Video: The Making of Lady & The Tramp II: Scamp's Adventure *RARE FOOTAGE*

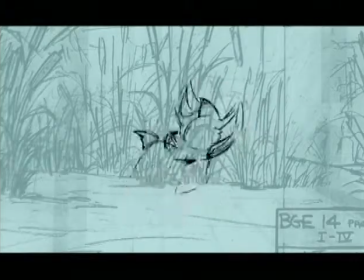[9:08] Talent. Let me try.
All of a sudden, the character's jumping around and talking to another one.
It's quite good. Yeah?
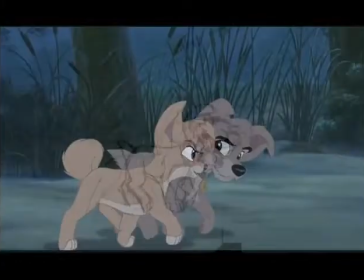[9:18] you're weird no you're the weird one oh yeah
you've seen how we make the cartoons move and talk now like
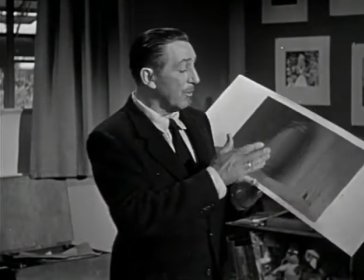[9:32]
all actors they must have backgrounds to work in these painted backgrounds
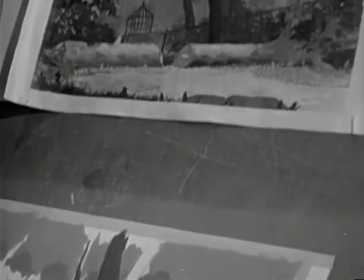[9:37]
are the equivalent of the sets used in live action motion pictures this
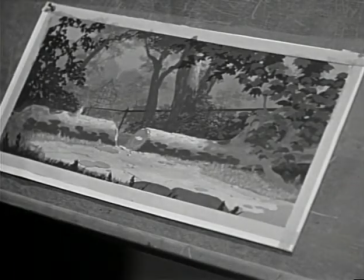[9:42]
is going to be the background for the scene where tramp talks the beaver into removing ladies muzzle one of the outstanding things about the original film lady the tramp to me is just how beautiful that world is that they live in so
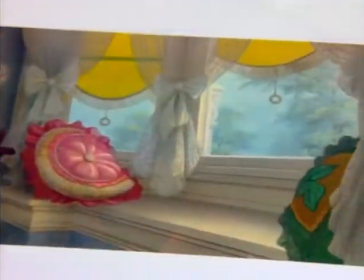[9:55]
that was a challenge for us to try and recreate that world one of the things that we did was go back to the archives where all the original
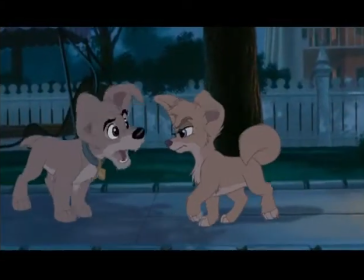[10:03]
artwork is kept it really helped lift the quality up across the Some of the scenes
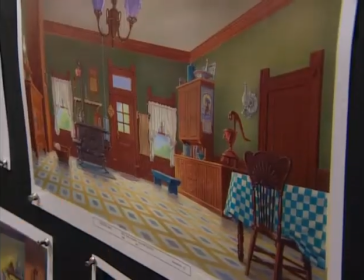[10:09]
that you'll see in the sequel are exactly the same location and the same layout as in the first film. It's just a spectacular layout.
Tramp?
Builds a bridge between the two films.
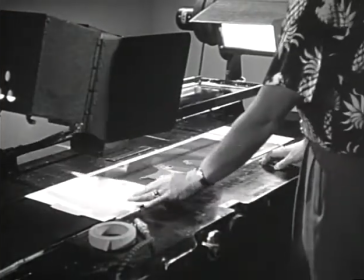[10:30]
Finally, they go before the cameras, where they are photographed in cinemascope and in color.
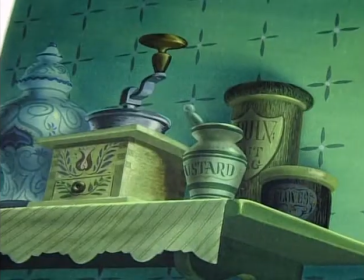[10:34]
Because we have technology that didn't exist back in the 50s, we were able to recreate wallpaper patterns,
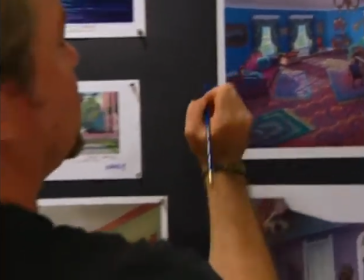[10:42]
rug patterns, very simply. It's just an astounding thing to look at the original Lady of the Tramp knowing that they didn't do that with a single computer.
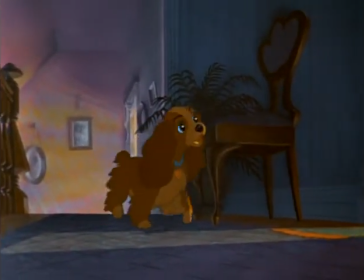[10:51]
Nowadays, you know, computers play such a huge part in production,
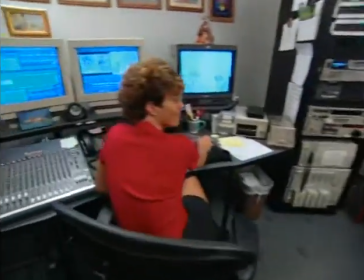[10:55]
all the way from the digital editing through to compositing, the scenes.
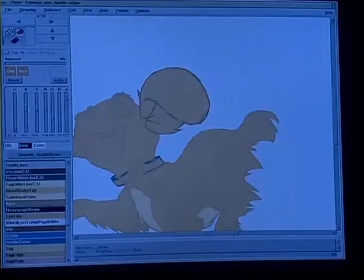[11:00]
There are tools for the animator to use,
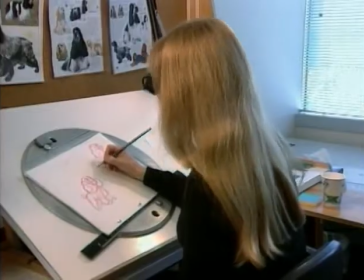[11:04]
but it's still the basic animator that puts into that film what you see.
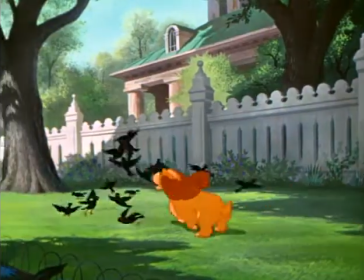[11:11]
The original film and the sequel do share some common elements. We do pay homage to the original in many different ways.
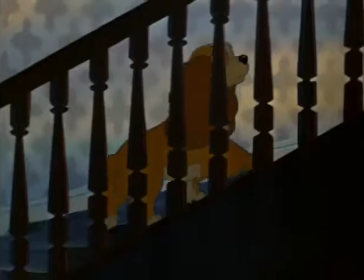[11:19]
One of my strongest memories as a kid from the original film is when Lady goes up the stairs and there's that stained glass window behind her.
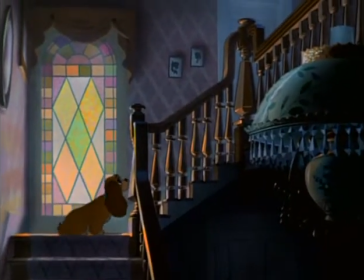[11:26]
I can just feel the heat coming off that sunlit window. And so I knew that I wanted to stage a scene somewhere in this film to kind of nod to the scene that had such an impact on me.
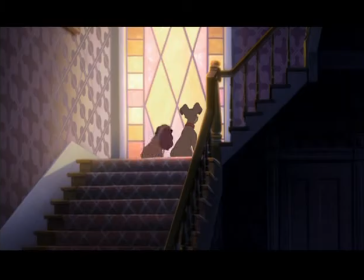[11:37]
That was so magical to me in the first film, and now I have it in this one.
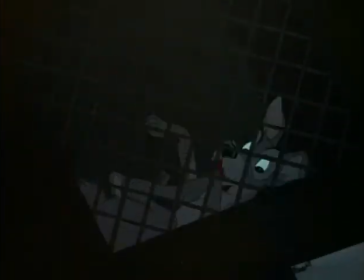[11:44] Go on and get away! Watch it now! Watch it! Watch it!
That dog pound truck that got on the accident now is at the top of the junk pile. There's the alleyway sequence.
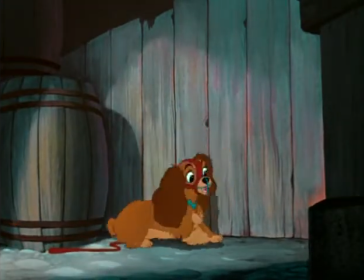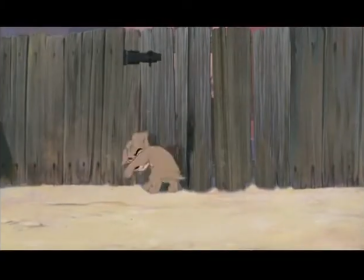[12:00]
We actually reused that alley.
Whoa, whoa, whoa, hey, slow down there, whirlwind. I'm not going home.
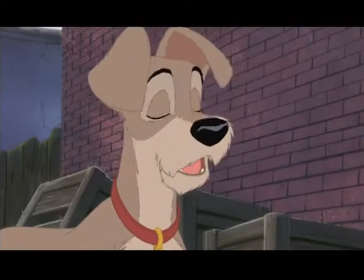[12:06] You can't make me. I know, I know, easy.
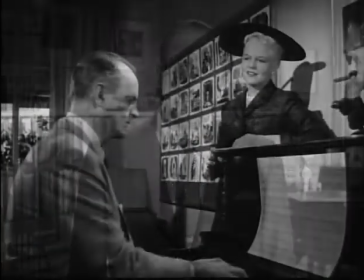[12:13]
One day when the picture was well underway, Peggy and Sonny brought us a number that we hadn't expected.
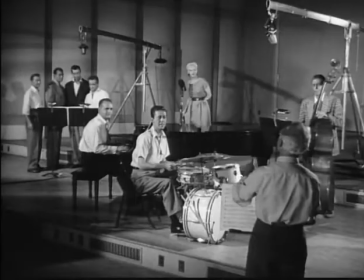[12:18]
It was called He's a Tramp.
What a dog.
Music is always a very important thing in a Disney film,
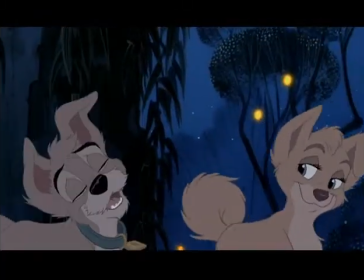[12:26]
and in this film, one of the things that we wanted to do was remember that classic Disney sound.
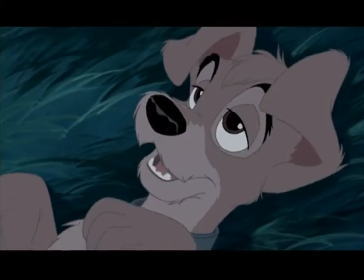[12:34] There's more now than just running free.
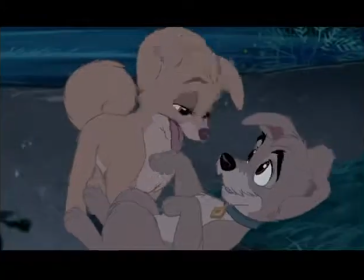[12:39] I never felt my heart...
The approach to our songs in the sequel were to try to capture as much as we could of the original feature.
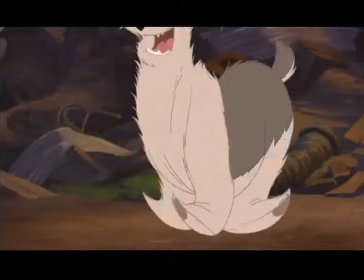[12:47]
The songs in Lady and the Tramp 2 are written by Grammy Award winner Melissa Manchester and Oscar winner Norman Gimbel. The prologue, also known as Welcome Home,
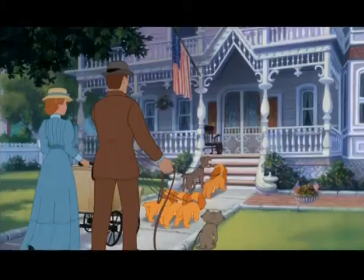[12:59]
actually musicalizes the opening scene which sets up the story on that turn of the century Victorian town. The time, the place, the texture, the color. Right it's the preparation for a July 4th picnic.
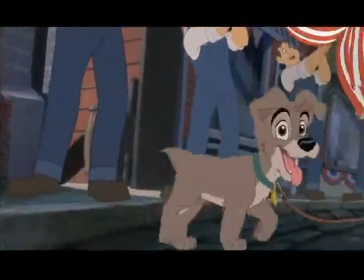[13:10]
It's Independence Day song.